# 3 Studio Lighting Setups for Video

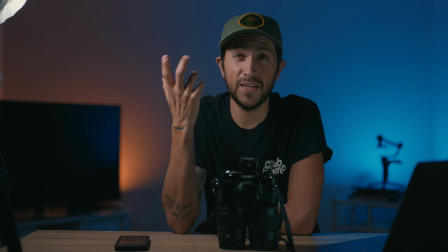247s
So I've got tons of windows around me right now and that makes it really really difficult. It means that I basically can only film this kind of stuff at night. Other than completely blacking out all my windows I don't really have any other choice.
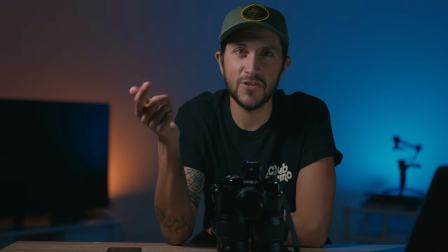259s
But keep in mind that you're going to be kind of adjusting your schedule if you have a lot of light that you have to kind of cut out or you're going to have to invest in some like blackout curtains or something like that which if you like this vibe and you like this
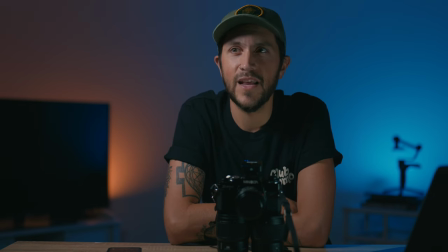272s
look then maybe it's worth it to you i definitely understand the appeal and i think because we've seen so much of it people want it as well so it's sort of like a self-fulfilling prophecy i guess or i don't know i don't know a lot of prophecies let's move on to the
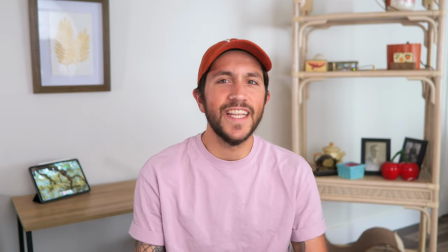288s
next one next up we have what i call like the light and airy youtube look uh this
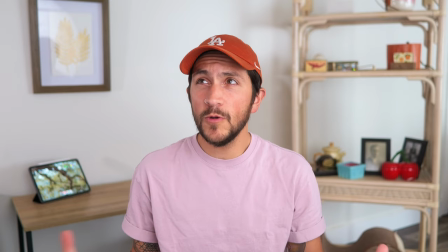293s
one's i think a lot more achievable because most people's homes are fairly light.
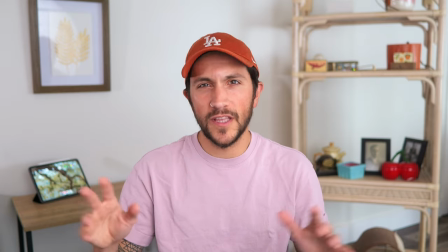298s
Like usually people have pretty light walls, white walls or like an off-white or a gray or something like that.
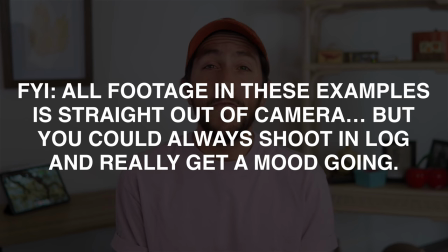303s
It makes it pretty easy to achieve this kind of look. You can also film it during the day. You don't need like a million different lights. You don't have to absolutely perfectly control all the lighting around you just to be able to get the look like you do in that first look.
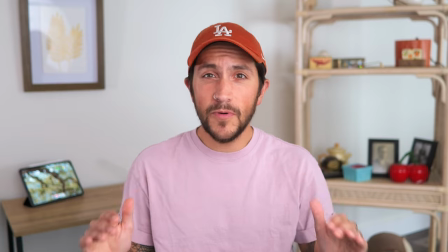315s
You're probably not popping off any crazy RGB colors or anything like that. It's just simple, clean, everything's set to daylight and we're just trying to get that nice clean look.
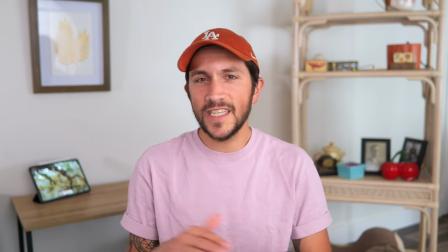324s
I think the key here with set decoration is just to keep things really really simple and clean.
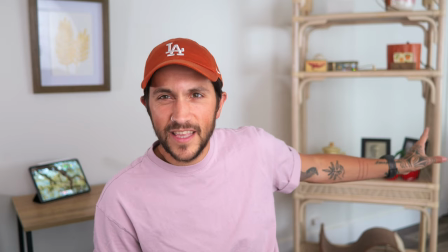328s
Back here we have like some tchotchkes and stuff that are kind of sitting on this with some some different pictures and frames and just
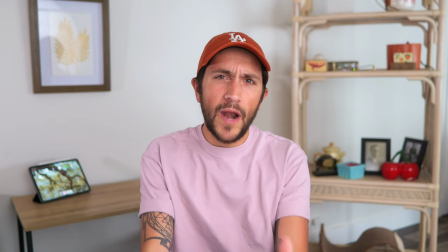335s
just kind of like building that kind of like feeling like okay we're at home with Chris and that's the key.
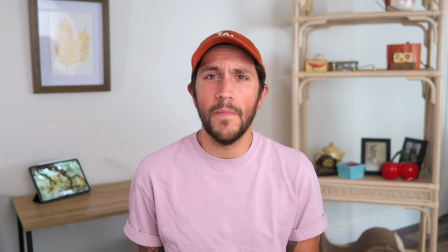341s
I absolutely completely took apart my living room in order to do this but this is
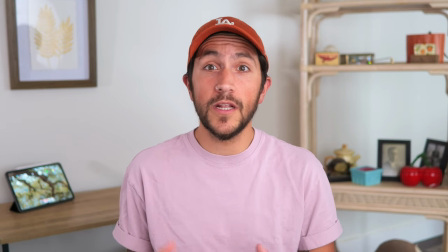347s
a fairly easy setup all things considered because you don't need a lot of special stuff you probably have everything you need.
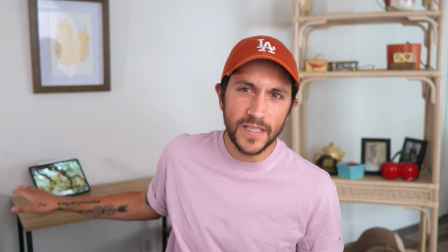353s
Other things you could do would be to incorporate things like coffee table books in the background. You know, I have a lot of photography books, so those would look good back there.
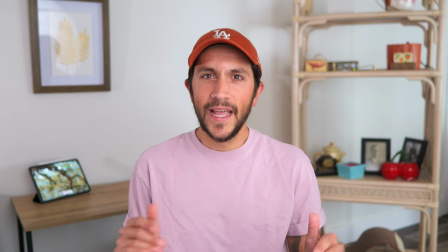361s
Plants, now we have gotten to the point where our cat has destroyed almost all of our plants, and the ones that we do have left are fairly fragile, so I don't want to move them,
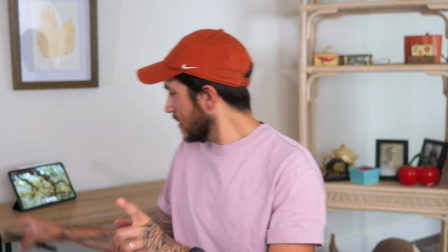369s
but you know, we could try something. So, just wait one sec.
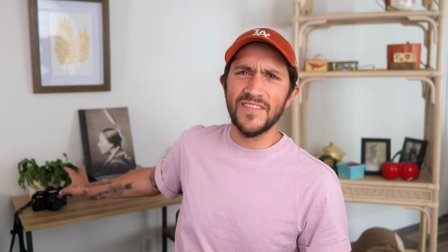375s
All right, so now we've got like a cute little plant, we've got a nice little SLR camera there, because everybody loves film now.
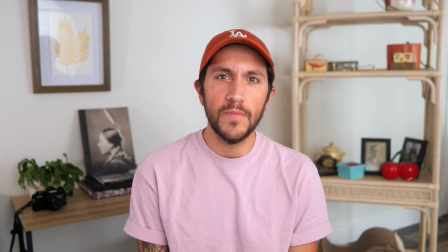381s
I do too, film's fun. I'm excited to play with it more actually. Some books, stuff like that.
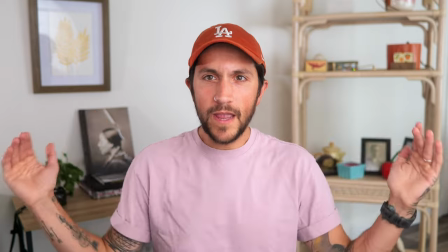386s
We're just kind of like building out a scene a little bit and we're framing me and everything, but we're keeping right behind me very, very simple.
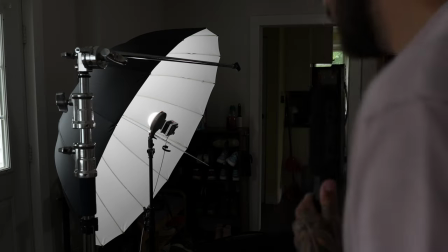392s
It's just creating that nice, clean, simple aesthetic that we're shooting for. Okay, so I know this looks a little dark, but this is the easiest way to not blow everything out so you can still see it.
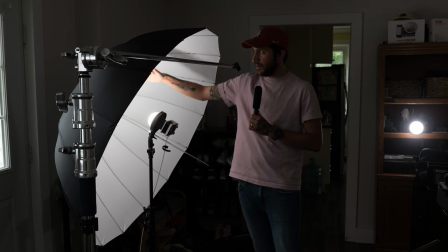400s
I have the 60 watt RGB cog fill light here that is bouncing into this big white umbrella and that's pushing everything back onto
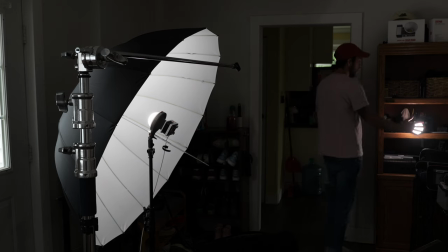408s
me. over here you can see that I have this CX100 and that is just pushing a little bit of light on the side like I said this is the whole
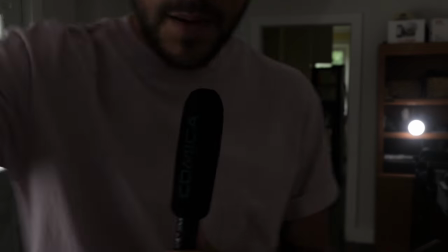417s
setup this C stand here is what was holding my mic which I am now holding myself so if you're a YouTuber out there or
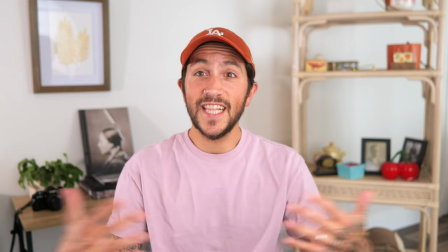424s
you're thinking about starting a channel or something and you need like just like a nice clean aesthetic this is how I would do it two lights we've got the
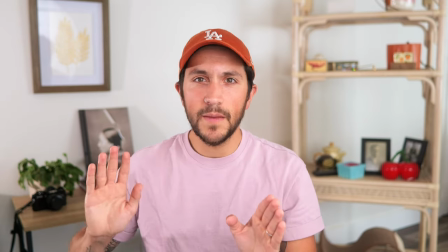431s
x60 right here pumping in at 80 we've got the CX100 they're both daylight balanced and we're just getting nice clean light I've created kind of like a triangle
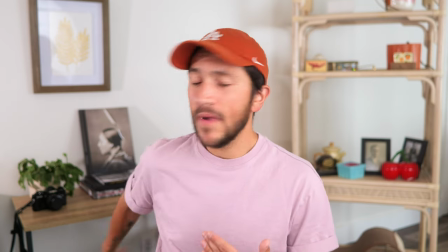439s
of tchotchkes to try and give something to the frame and I'm I'm probably about three feet out from that and that's it really really simple
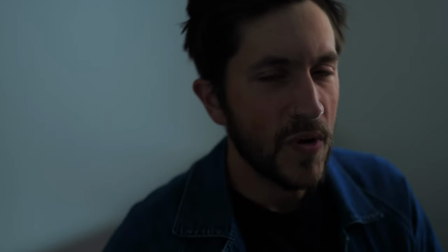448s
light and air YouTube look so next up is what I call like the Netflix
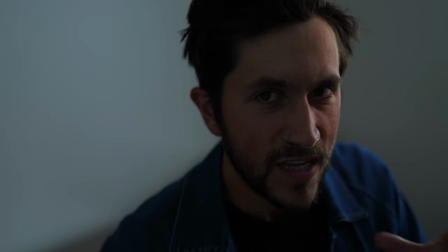453s
documentary look it's dark it's moody it's intense it's like they're interviewing
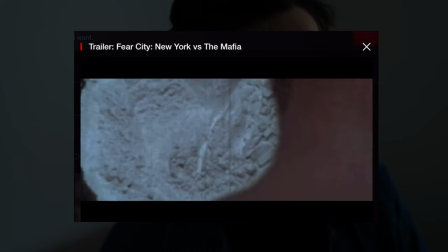458s
somebody who was a part of some crazy crime organization who was like you know
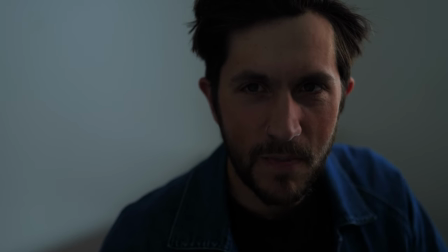462s
a a lackey for the big pit boss and they're keeping it all
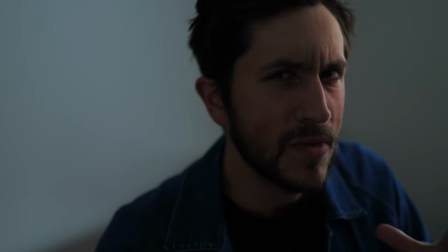467s
like moody and mysterious.
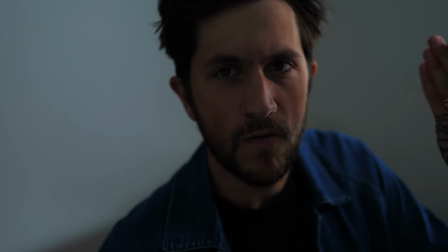468s
So what I have here is I have the Mollus X60 just right over to the side here almost at the same angle as I have the camera.
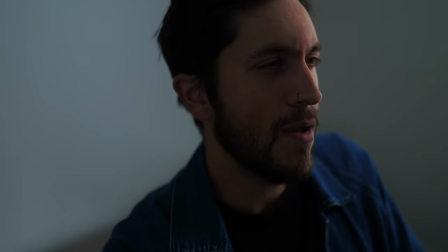476s
You can almost imagine like I wouldn't be looking at the camera if I was using the second angle.
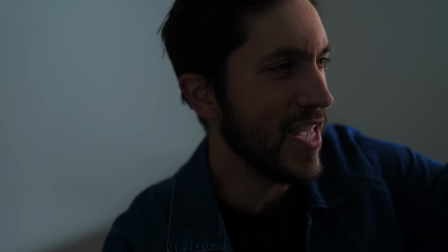481s
It's almost like I'd be talking to this camera the whole time and I would just be getting this second angle here to kind of help out.
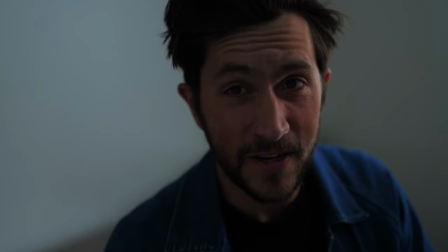487s
Very very simple.